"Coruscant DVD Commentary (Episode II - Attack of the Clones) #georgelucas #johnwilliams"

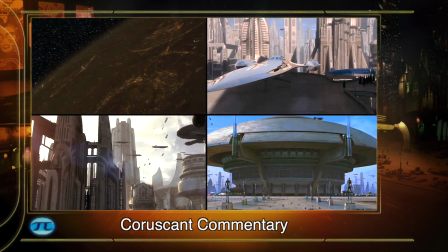In episode one, Coruscant is mostly depicted at a distance. We're flying over it or we see it out of windows.
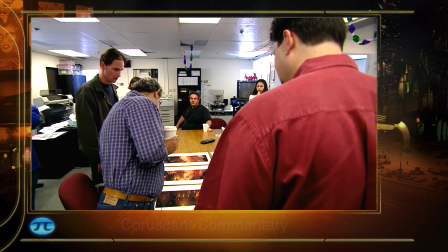And in episode two, George wanted to get down to street level.
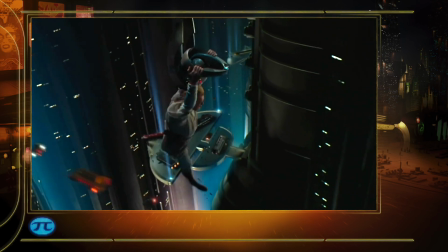Now, here we are flying through computer-generated nighttime Coruscant.
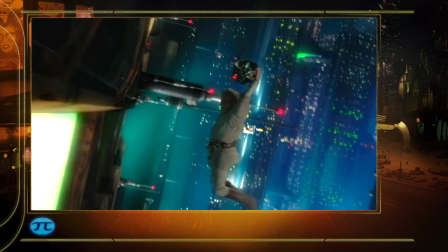The sequence has a technical similarity to the pod race last time in that it's a lengthy scene, action-chase scene, with a great many shots where we had to make up the environment.
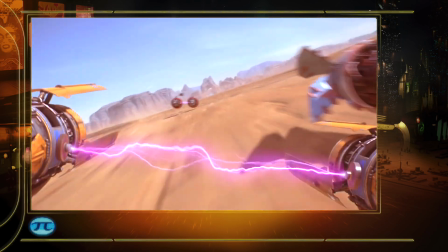There's no plates to shoot there. Instead of making rocky terrains, sand and rock,
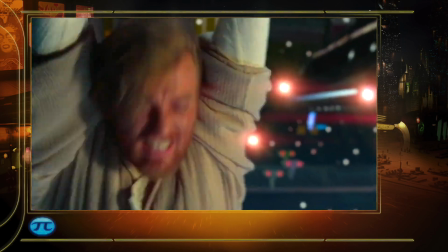this time we had to make all these futuristic cities and all the flying traffic.
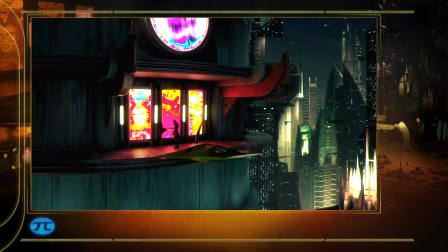And the challenge of trying to make buildings that don't all look the same, that have a distinct architecture, was difficult.
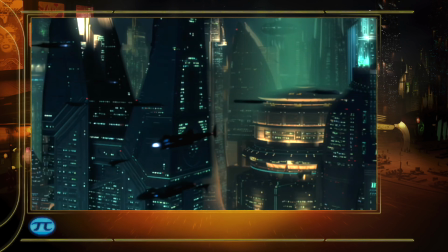Throughout the sequence, the architectural style progresses.
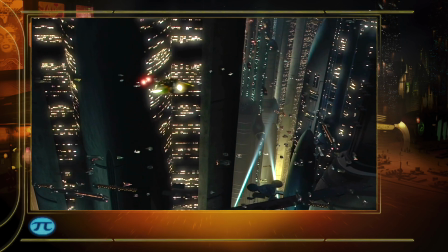We began up near Padme's apartment where the buildings are very tall and rounded and as we proceed through the city we go through different styles we
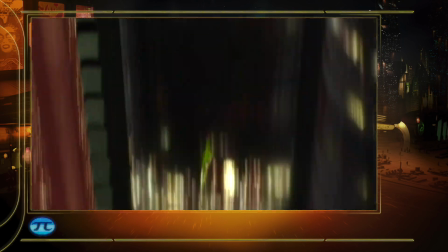start in the upper city and then we go down into the older city where we have an older more linear squared off architectural style and then from
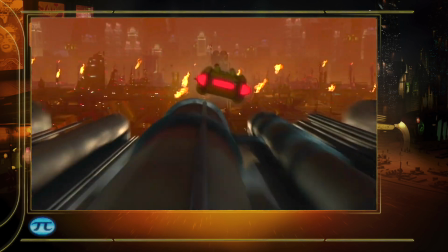there we go into an industrial area big gas generation plants and electrical power stations and then into the financial district
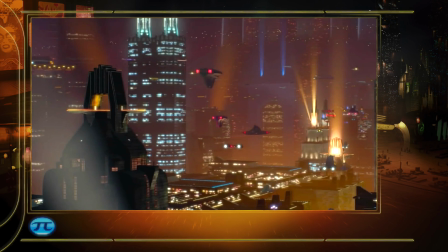where we have very glassy buildings that are tall and green and then we go into a warehouse district and we have big storage facilities,
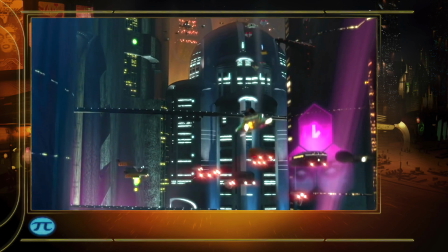and then into the entertainment district where the chase ends.
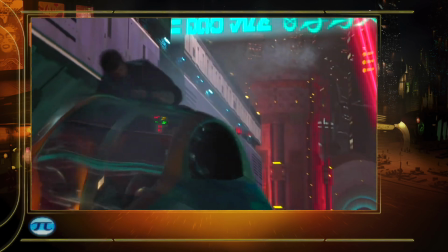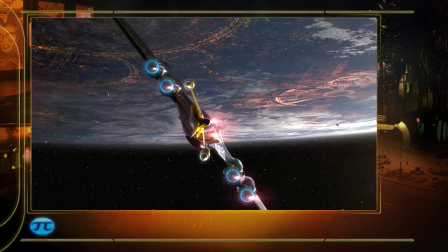The ambience on Coruscant varies depending on the density of traffic and the location within the city.
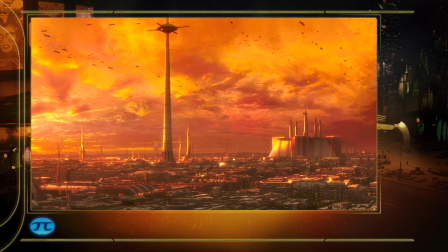There wasn't really a distinction made in the sound between daytime or nighttime.
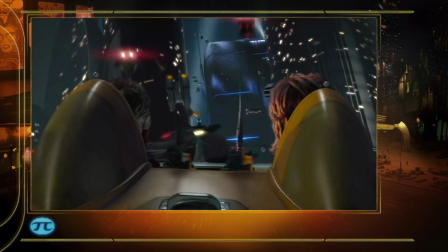The textural distinctions were really made on the basis of the location within the city.
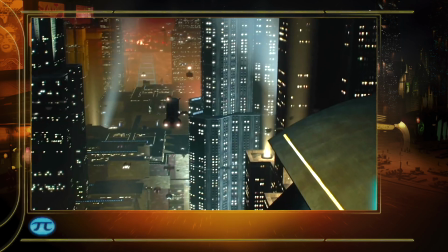There's the entertainment area, there's the financial district, There's the industrial section.
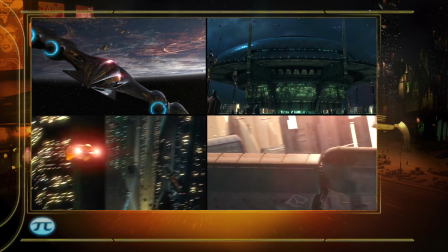Those, I made up sounds which reflected the different areas.
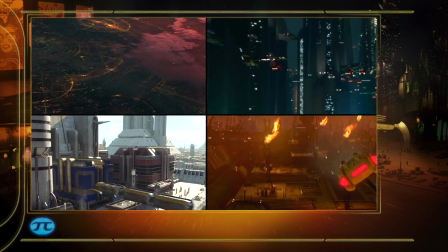Or I made up elements of sound which could be used to build, you know, in layers, the density for each area.
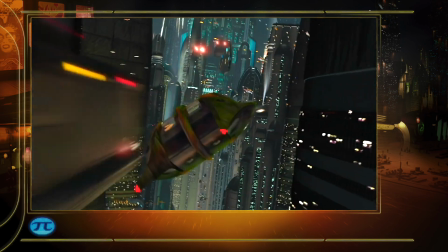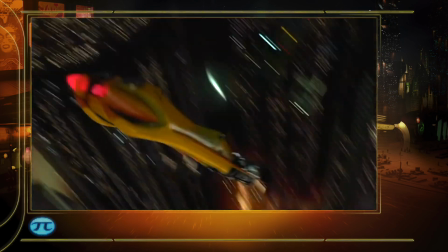Okay, coming up, way over on the left-hand side of frame, there's a trench.
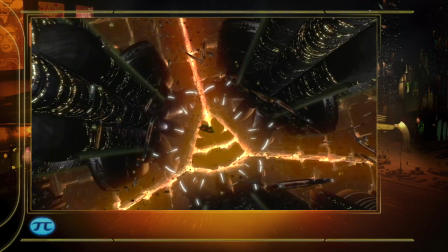In that trench is an X-wing being pursued by three TIE fighters right here.
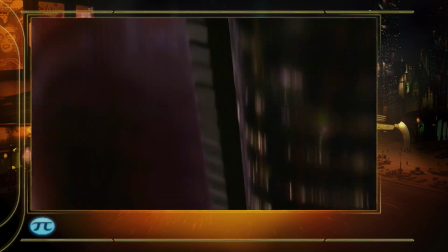hard to see but it's there
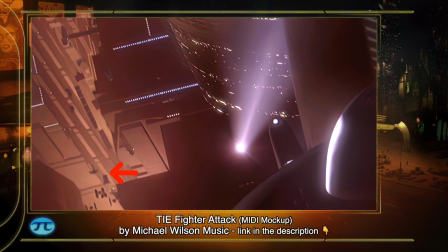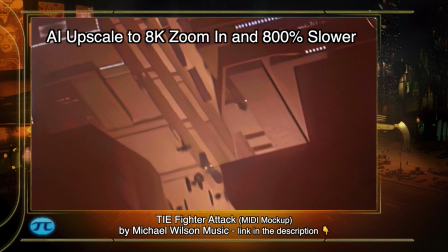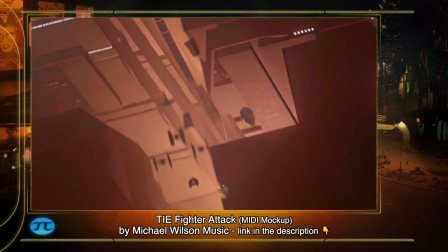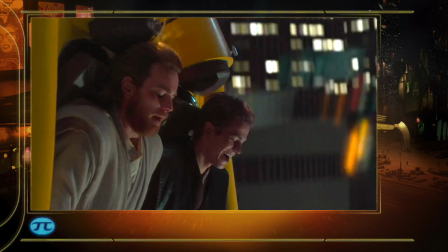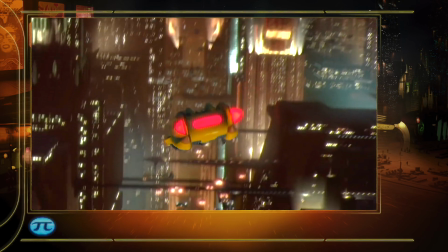this was very difficult scene conceptually because we had to really move around a very large city
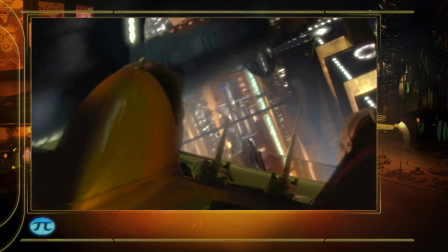which we hadn't done before which means we had to go through different kinds of districts you know the business
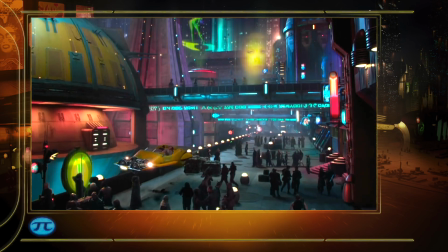district the industrial district the entertainment district and they all had to have a sufficiently different look,
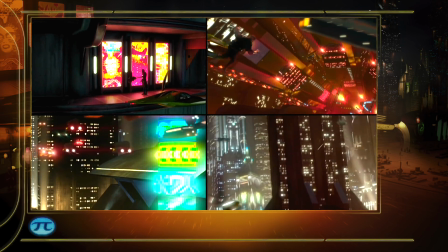but not so different that you look like you were on sort of different planets or something.
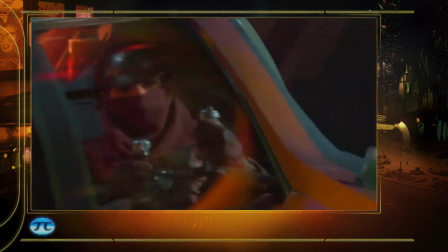The industrial environment we've got here has a bit of a Blade Runner feel to it.
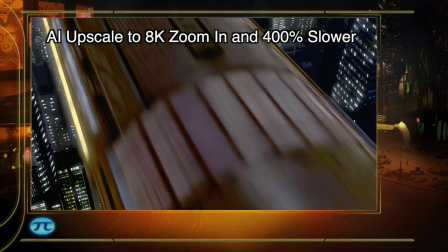On the last picture, we'd hidden a couple of Blade Runner spinners in the flying traffic.
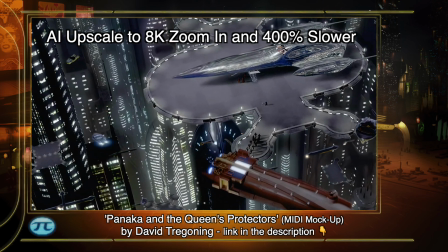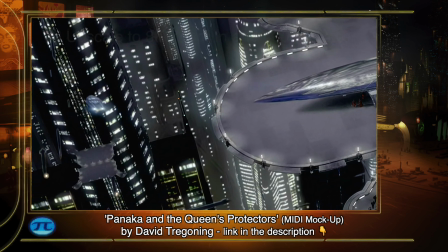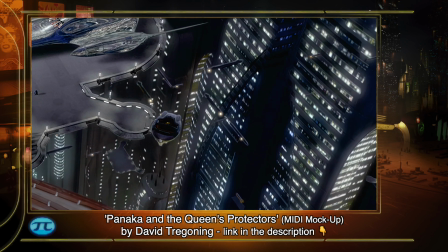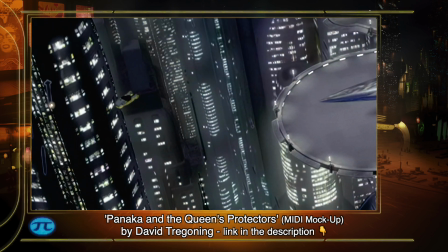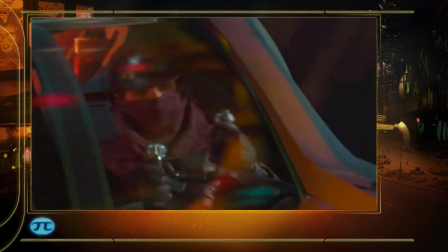We talked about it, but never got around to actually doing it on this one.
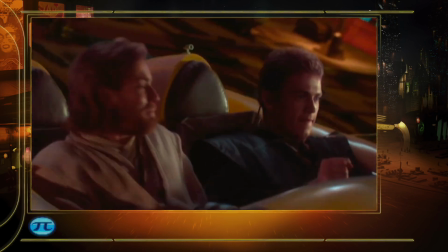That was good.
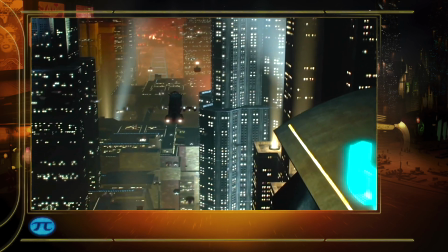It's easier to reveal character under stress and how they approach it, and it also makes for an exciting sequence.
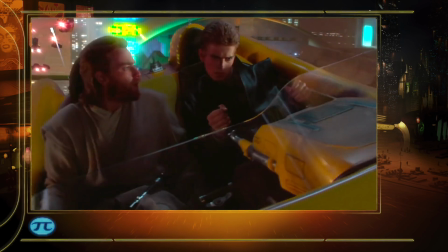Sometimes the reflections are on the glass of the window, but also sometimes they're on the vehicle itself. So here you feel that you're really going along because you can see reflections.
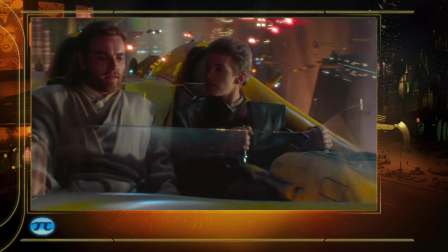There's a good example of reflections.
Personally I'd very much like to find out who he is and who he's working for.
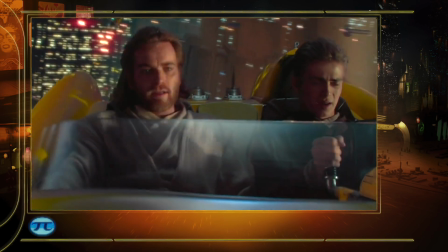The layout team that's working in here is adding in these streams of traffic and they can replicate this over and over and over again.
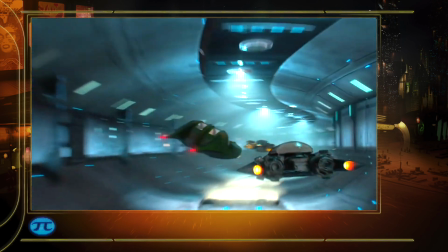But they mix it up enough with all the different sized vehicles, I don't even know at this point. It just seemed like hundreds of different vehicles.
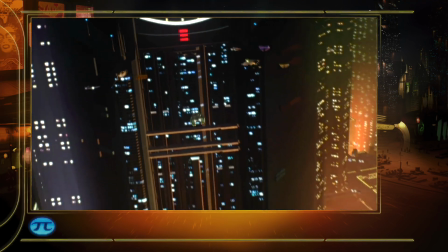And some of them are just paint differences, and some of them are size differences. But it gave a really nice feel to the traffic in this section of the chase.
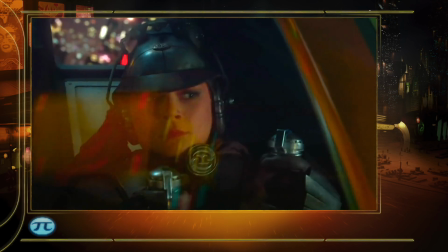By adding in all these different streams of vehicles, allowed us to dip in and out of the different levels of the city.
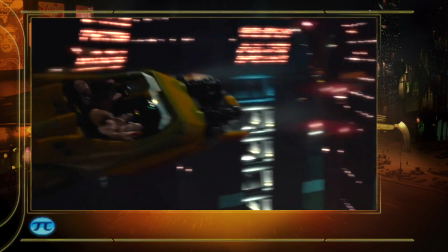Made it very dramatic.
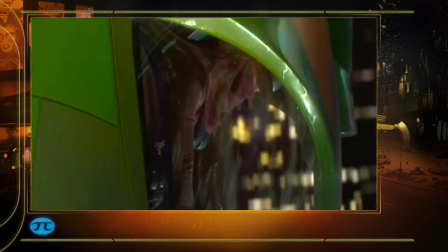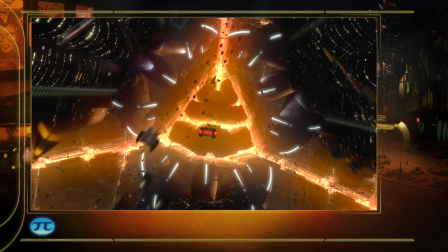When I started the sound design for the speeder chase sequence.
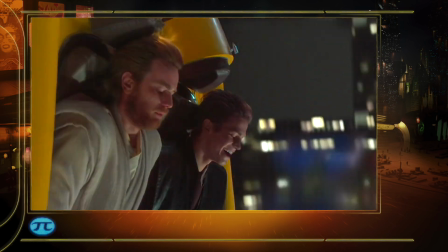The original idea I had, I thought perhaps instead of giving the sounds of the speeders a jet-like sound or a combustion sound,
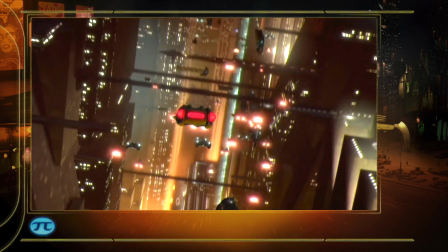that I would make all the sounds of the speeders out of musical instruments.
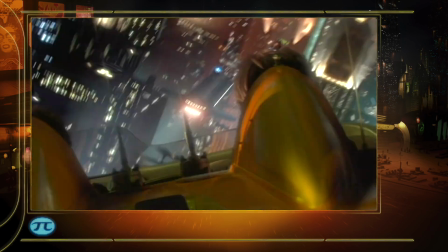And then for a music score I would use just percussion.
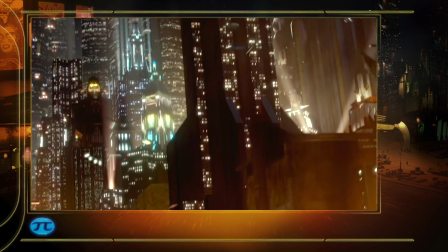Although it worked very well in the temp, it wasn't so successful when it was put up against the music that Johnny Williams wrote for this scene.
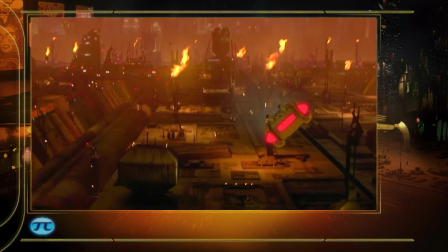He tended to be a bit more orchestral and less percussive, and I really had to change some of the sounds a bit.
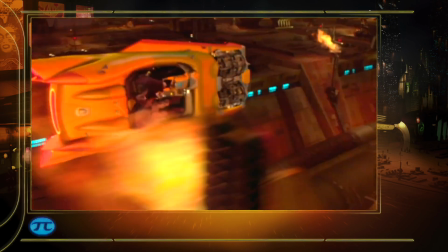Zam's speeder was the most musical of the two,
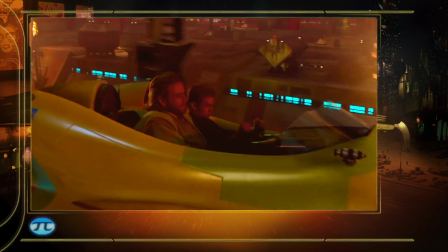and the sounds for that speeder were made out of an old 1950s era electric guitar and
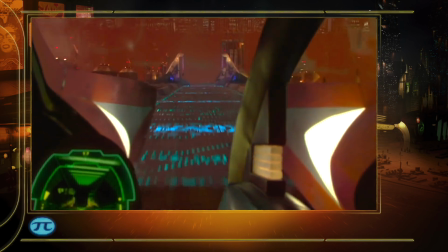running one's finger up and down the strings of the guitar and recording it through an old amplifier.
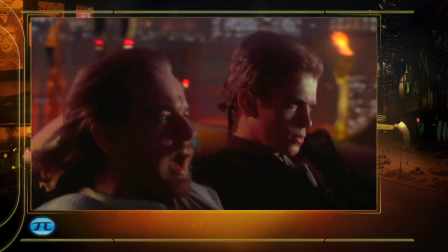I'm constantly trying to deal with the fact that Anakin is slightly ahead of himself at all times.
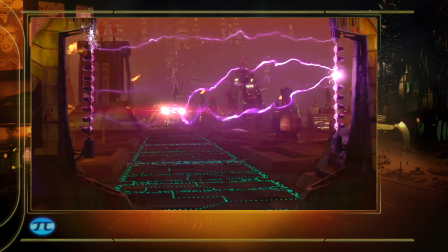You think that he's gone a little bit too far and he's made a mistake, and then you realize that he's actually very clever.
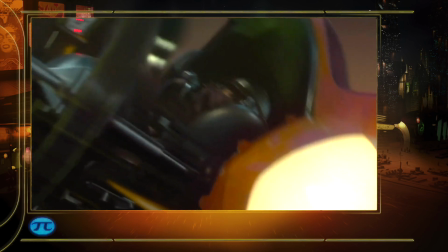And we do that a couple times. And I like trying to keep a kind of nonchalant
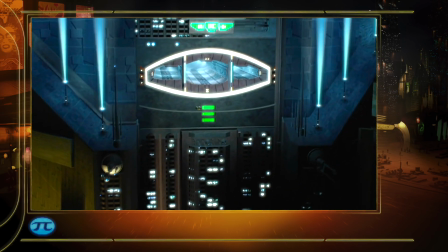attitude about this action between the two Jedi,
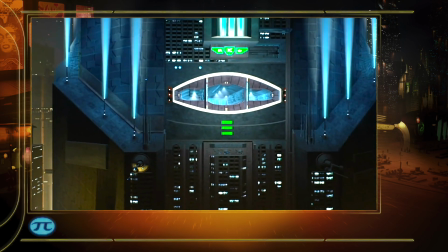like this is all in a day's work.
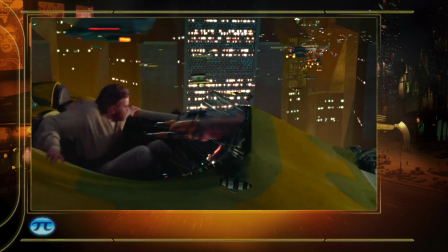The third section of this chase is when Anakin leaves the speeder and jumps onto the top of the Ozan speeder,
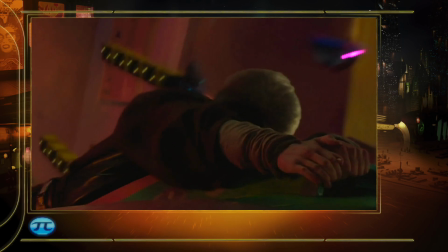which gives a completely different sort of approach to a chase.
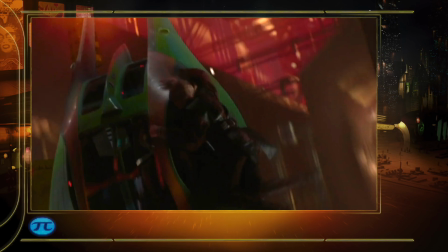It ends up roughly in the same kind of situation that we started with,
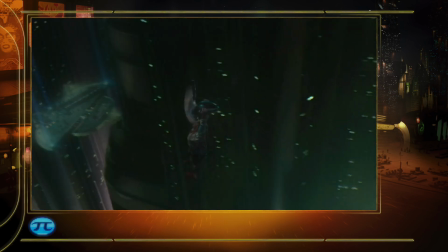which in the beginning was Obi-Wan hanging off of an assassin droid, and in the end it's Anakin hanging off a speeder.
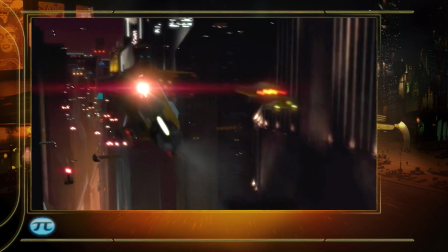I like the idea of having a kind of a symmetry to sequences like this and going back and forth between the two characters of
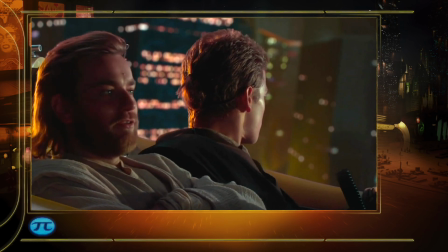one being right and then the other one being right and one
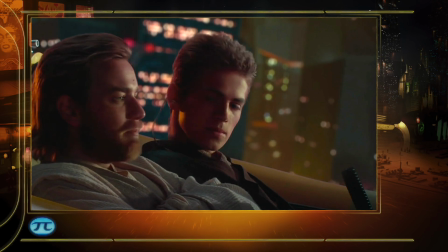sort of seeming foolish and then the other one one-upping him and that sort of thing.
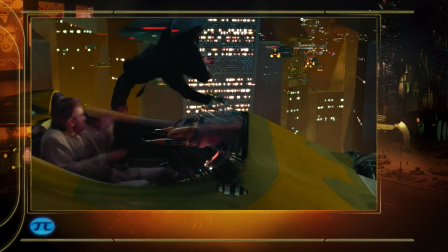Completely the other way. Once again, you've proved if you'll excuse me.
Digital Anakin falling.
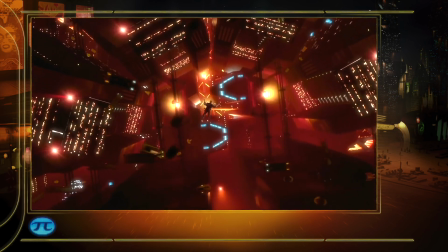I hate it when he does that.
Digital Anakin. And then we cut to real Hayden.
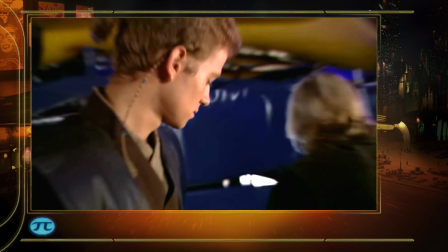So he's shot in front of blue screen and rotoscoped,
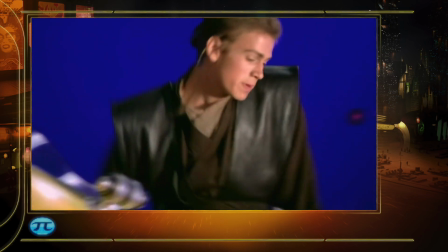which means they paint out all around him and then he's blended in the scene and he's right back into digital again.
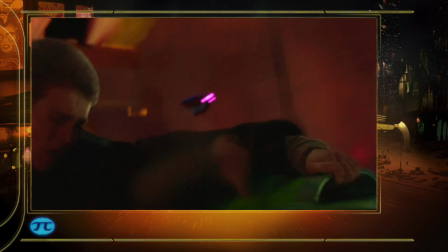This section he's actually lying on the real vehicle that was shot in Sydney on a gimbal rig,
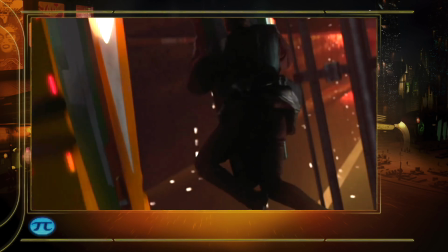which means it's a big mechanical rig that allows us to pitch and roll the vehicle so that Hayden could slide around on it.
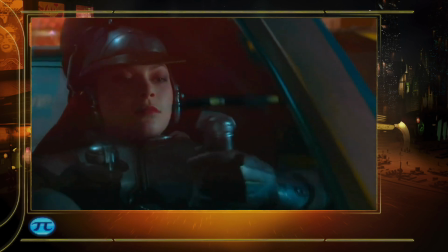And meanwhile the character Zam is inside the vehicle turning and reacting to George's direction of whether she's banking to the left or the right or she's diving and Hayden
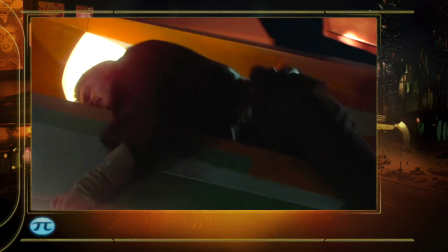is doing all of these stunts himself the gimbal rocking back and forth and us shooting him from all these different angles here